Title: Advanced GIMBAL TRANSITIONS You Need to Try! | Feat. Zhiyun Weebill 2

Hello everyone, welcome to another video. My name is Marius Ho and today I want to go over five advanced gimbal transitions that you can try. And for today's video, I'll be using the Jun Weeble 2 right here. Let's go.
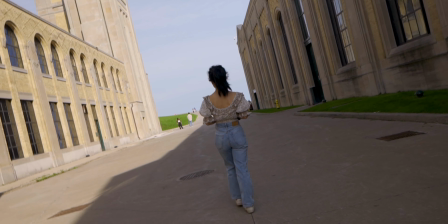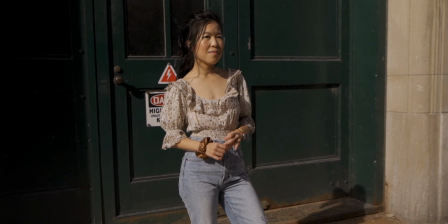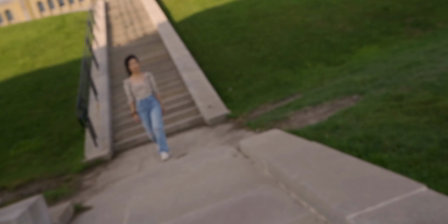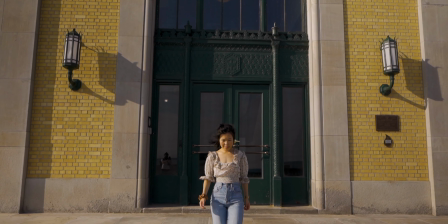So welcome to another video. It's great to see you back here again on the channel. If you're new here, please consider subscribing for weekly content similar to today's video. And if you already subscribed and you came back, thank you again so much for being here again. So in today's video, I wanted to go over these five gimbal transitions that anyone can do. Some of them are a little easier to do than others, but with tons of practice, any of these transitions can become simple to you, even if you're a beginner.
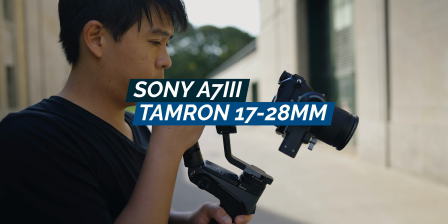[0:59]
For all of these transitions, I used the Sony a7 III with the Tamron 17 to 28 lens.
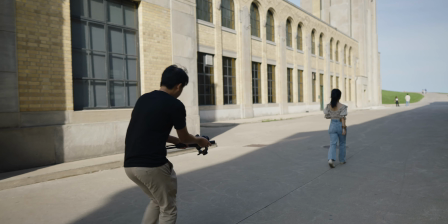[1:05]
I shot all of this footage also at 60 frames per second, and that's going to be important because once you slow that down and post, you're going to be getting slow motion footage.
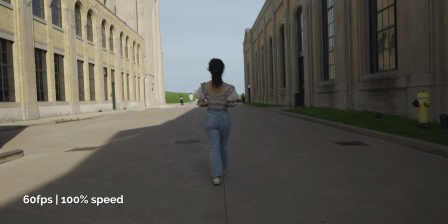[1:13]
And when you have slow motion,
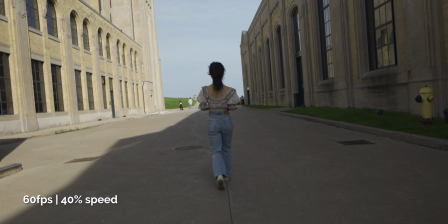[1:15]
it's a little easier in my opinion to do speed ramps and speed ramps are going to be key in order for these transitions to match seamlessly. It's not a must but I just find this a little easier to do if you're shooting in slow motion. For the gimbal I'm using the GN2 by Weeble.
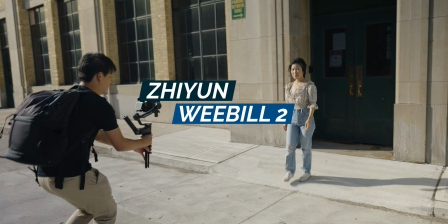[1:29]
No. For this video I'm using the Jiyun Weeble 2. If you're interested in getting a gimbal for yourself I have a discount code below that will give you 20% off the Jiyun store. You can check it out in the description if you're interested. So you saw some of these transitions at the beginning of this video already but now I'm going to go step by step onto
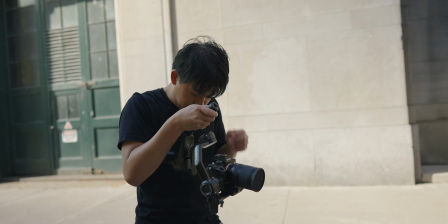[1:46]
how I was able to create some of these transitions and how you can also create them for yourself.
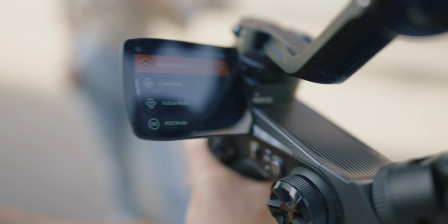[1:51]
For each of these transitions, you're going to be using a slightly different mode on your gimbal.
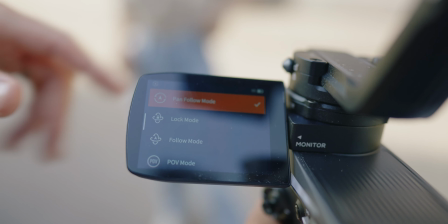[1:56]
If you have a newer gimbal, your gimbal should have one of these modes. It could just be in a different name if your gimbal is from a different manufacturer.
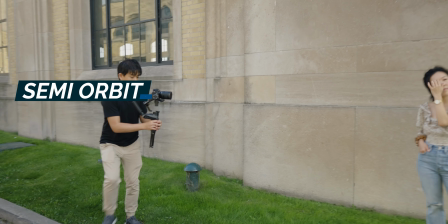[2:02]
For this first transition, I like to call it the semi-orbit transition with the subject standing right in front of a wall.
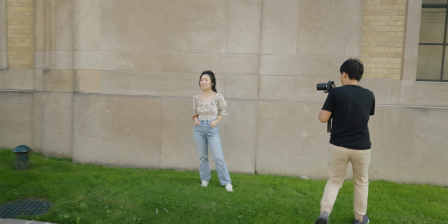[2:08]
For this transition to work,
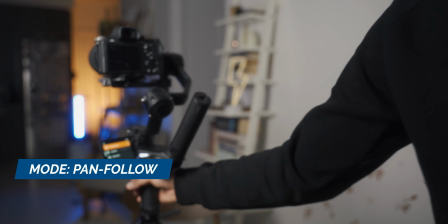[2:10]
you also need to set your gimbal to pan follow mode which means that the tilt function on your gimbal is locked but your gimbal will follow the pan movement of your wrist.
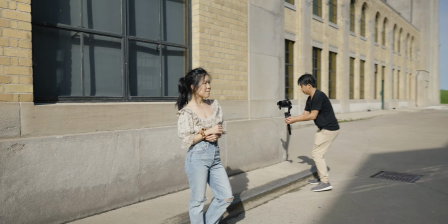[2:19]
One key for this to work is to try to keep as much as possible the subject centered in your frame at all times and this is why you need to pan as you rotate around the subject. It's not an easy gimbal move to do if you want your transition to look seamless from the first shot to the second shot but with everything tons of practice will do the trick.
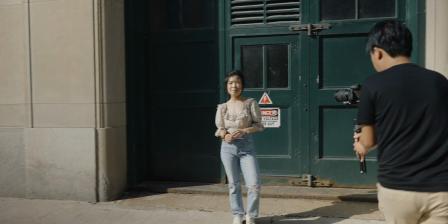[2:37]
For the first shot you want to place the subject in the middle of the frame and you do a semicircle orbit around your subject.
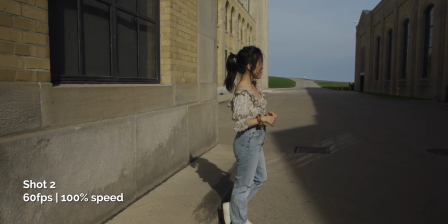[2:43]
You do the exact same movement in the second shot and the third shot if you're doing multiple scenes of this transition. In order to make this transition even better what you'll need to do is adjust some of the speed ramps later in post.
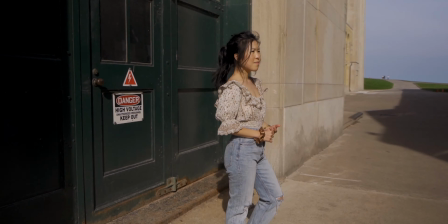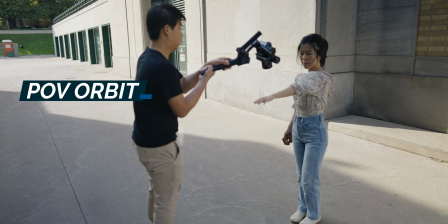[3:03]
This second transition I like to call the POV orbit and like the name says you're going to have your gimbal set in POV
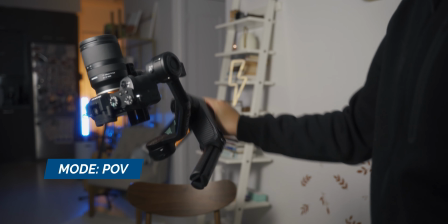[3:11]
mode and that just means that your gimbal is going to move whichever way you move it with your hand giving you that point of view sort of look.
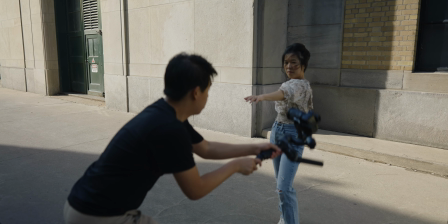[3:18]
So for this first shot I wanted to do an orbit around the subject's hand and as the camera was
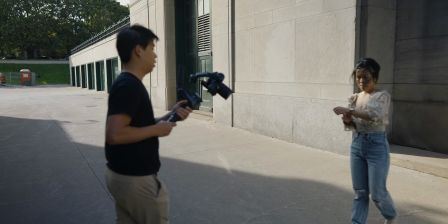[3:24]
going through that motion the transition would reveal the same hand but this time with the watch on.
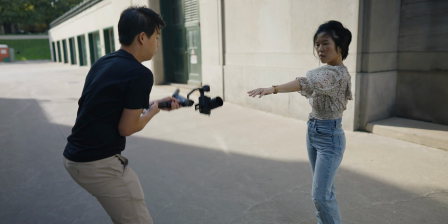[3:29]
This transition was a little tricky to pull off. It took me quite a lot of tries to get it right.
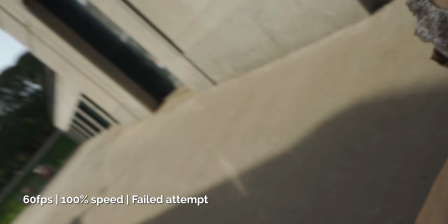[3:34]
Make sure that both shots followed the same movement. In this instance when I had the camera just orbit around the wrist this way for both shots I later combined
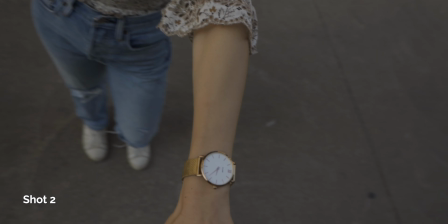[3:44]
these two clips and did a little bit of speed ramping at the tail end of the first clip and the beginning of the second clip.
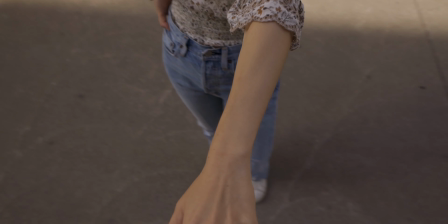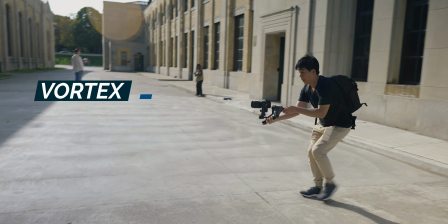[3:57]
The next transition is the vortex transition. For this transition you're going to have your gimbal set to vortex mode.